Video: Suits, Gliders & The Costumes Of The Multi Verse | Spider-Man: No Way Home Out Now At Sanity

How we handle computer-generated props is that between myself and special effects,
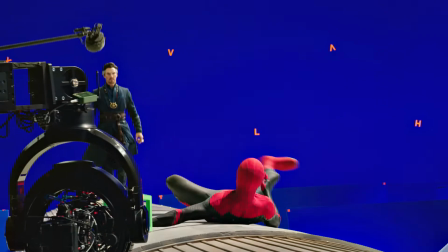4:18 we physically make a prop that we feel that the design is locked, and we bring it to set, and after every shot we shoot,
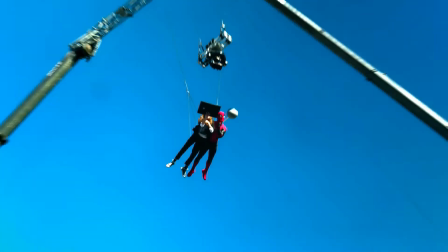4:25 we do a lighting reference with the prop so that the computer graphics people understand where the lights were and how it should react on the set,
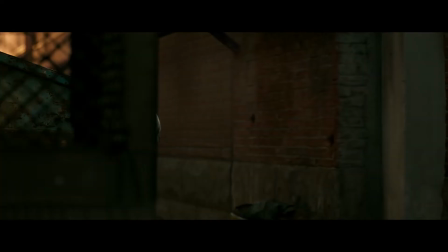4:33 where the reflections are coming from.
You make me sick. Leave me alone, please.
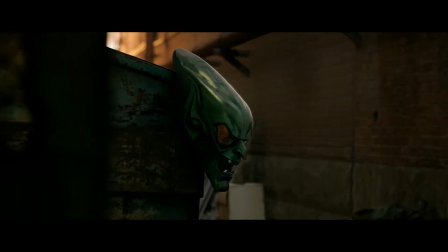4:40 Hiding in the shadows. Of course.
Green Goblin probably was the biggest departure from the first one, and actually,
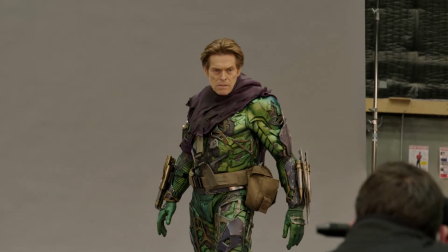4:49 the new design of Green Goblin was done by the visual development department in Marvel.
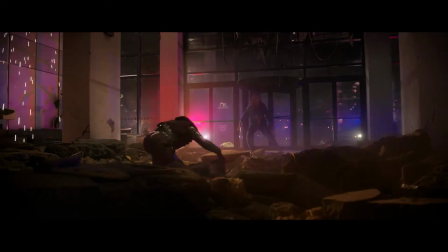4:55 The power suit gets an upgrade, and the mask got discarded. So it's a little closer to the comic, the look of the goblin.
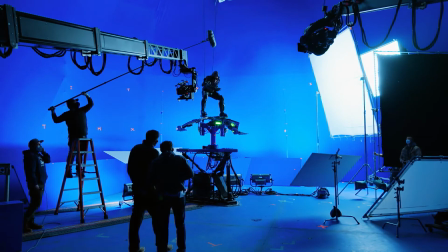5:04 And then the costume, in order to look the way it is, it was very special technology.
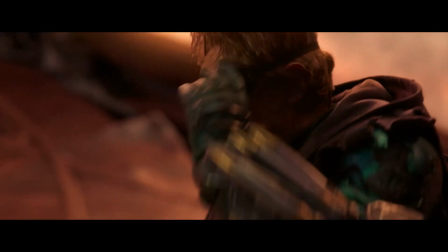5:09 It was first 3D printed, and then it was completely poured in foam. As One Piece, it's kind of like he just puts the whole thing on, zip it up. It's just one jumpsuit. I know, it sounds so simple. It's very complicated.
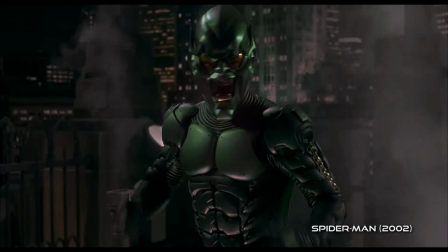5:24 In the first series of Spider-Man movies, they wanted something created by new tech.
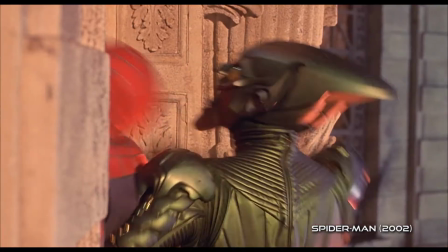5:30 They wanted it scary, and they wanted it hard. But in that suit, it's quite limited what you can do as far as physical gesture. Sometimes I was wearing that mask and could barely see out of it. Now it's much freer.
Too weak to take it!
The glider that Green Goblin has and pumpkin bombs get reintroduced
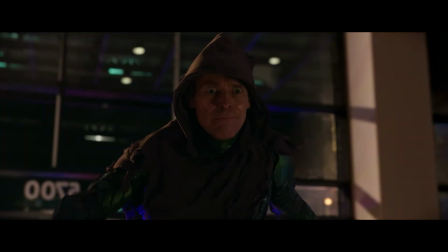5:51 back into this because we wanted it to be as if time stood still.
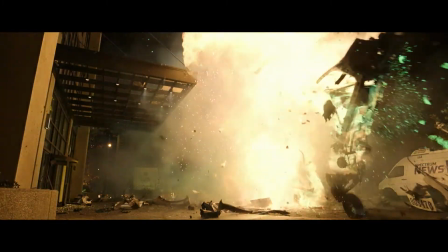5:56 We were picking up from where we left off. Now, is there technology that we're introducing that wasn't in before? Of course there is. So you might see a weapon come off of Goblin's arm that he uses now in this film that he never had before,
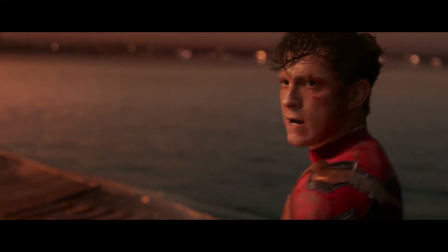6:11 but it was part of his old technology.
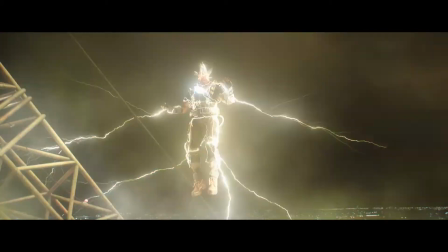6:17 What's up, Peter? How you like the new-new?
We talked about it and we made a conscious decision not to be blue. He came back as he was,
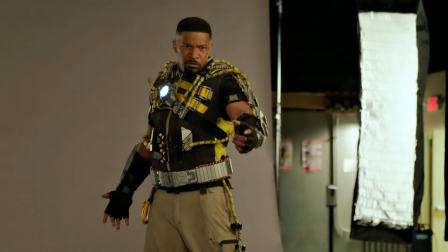6:31 but then he used the arc reactor from the fabricator to enhance his powers and his equipment.
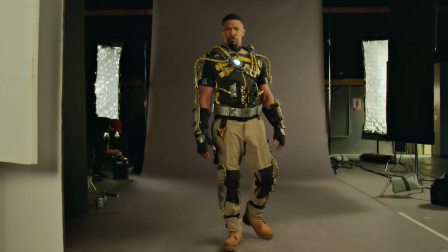6:38 And so we had to recreate an entire new costume and
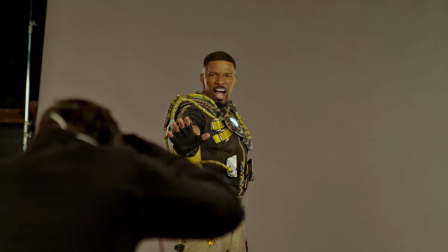6:43 equipment that incorporated the arc reactor into his world,
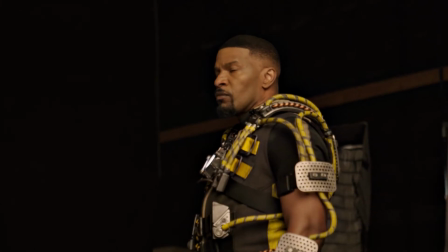6:48 and that's where he gets his powers from. We changed him completely.
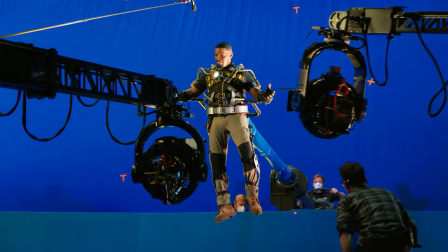6:53 And it was a very interesting way they changed him, because he goes from being a pure electricity
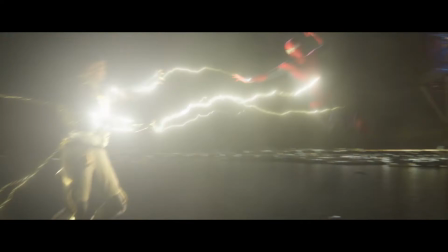6:58 to something that is a combination of the normal uniform that he actually borrowed from some worker and at a
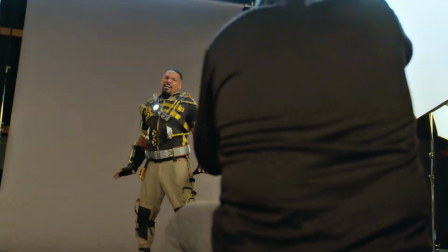7:04 power station and then he sort of macgyver the parts on it in a very very complicated
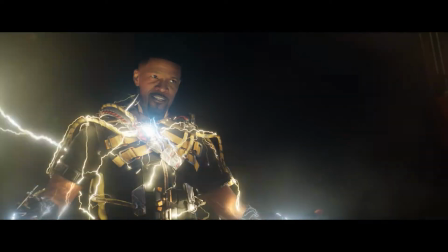7:10 and cool way this has a little more like realness like street to it so i think the constant decision
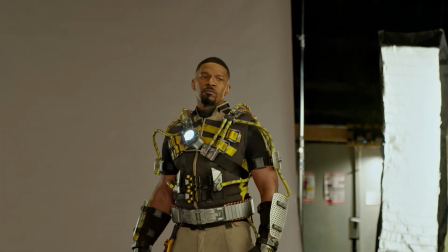7:16 to come back and have this look really works for the character and you feel it the
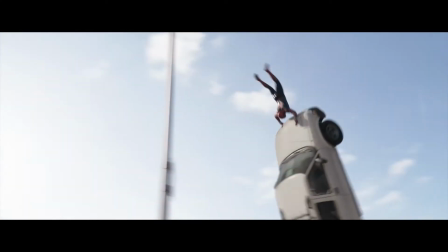7:23 whole thing was to make everything just 2021 cooler after all these marvel movies everybody kind of spoiled visually,
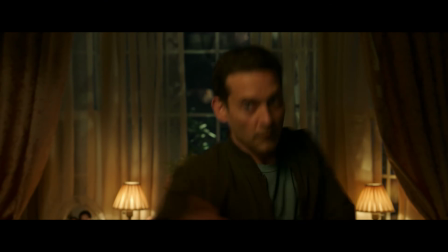7:31 so we kind of had to live up to that. Make everybody look cool and be able to move. So if I achieve that, then I'm happy.